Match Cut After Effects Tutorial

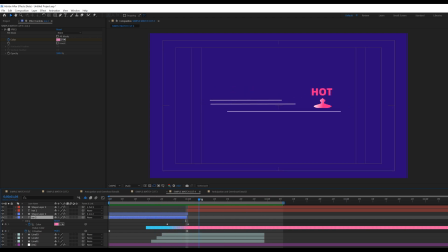716s
the illusion more so you can see that at this point it just switches over right and that's because we are trying to match the color with the next text which is odd so once you can also do we can also apply the same technique with the eyes if i go to the eyes
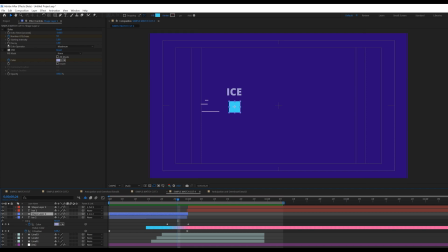729s
right now which is this the square actually i have two effects that i've added to this so let me start with the color so this
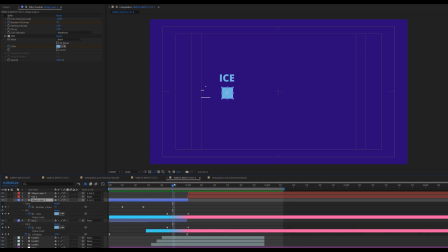737s
is the fill color so let's see so at this point let me press u can you see that at this point the same color as a transform is already trying to transform into the other color and you just match it to it and if i play this can you see that it makes it even more
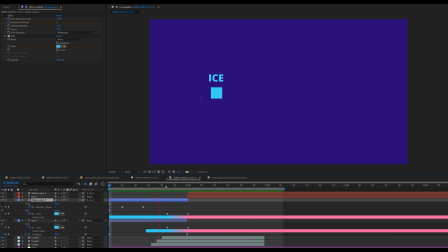753s
smoother even more seamless right through the use of match cuts but then we are now adding some other elements really really set that illusion now one interesting thing is if i now add an effect like echo and do a little bit of animation on it see that this now drags
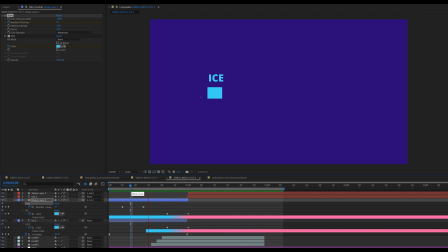770s
right so that's what echo does it drags it so if i play this now it drags and then snap to that and i will have to do the same thing for this simple shape that i have here if i apply the echo effect to it you can see that from this we have something cool like this so if i play this
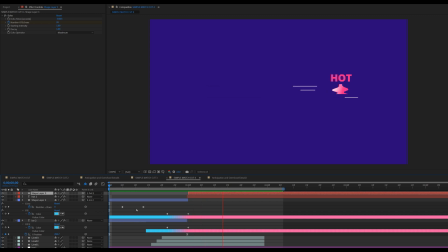787s
now number one the color is actually selling the transformation or the muffin so aside from you using the match
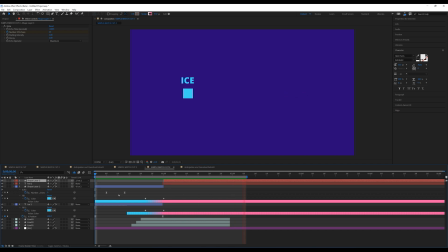797s
cut which is just playing with the ease you can also look for opportunity with the color or using an effective like echo or using lines to actually sell the transition hey i really hope you learned a lot from this video if you do please let me know in the comment section and if you are new to my channel please just click on the you know, subscribe button. I will see you guys in the next video. Thank you.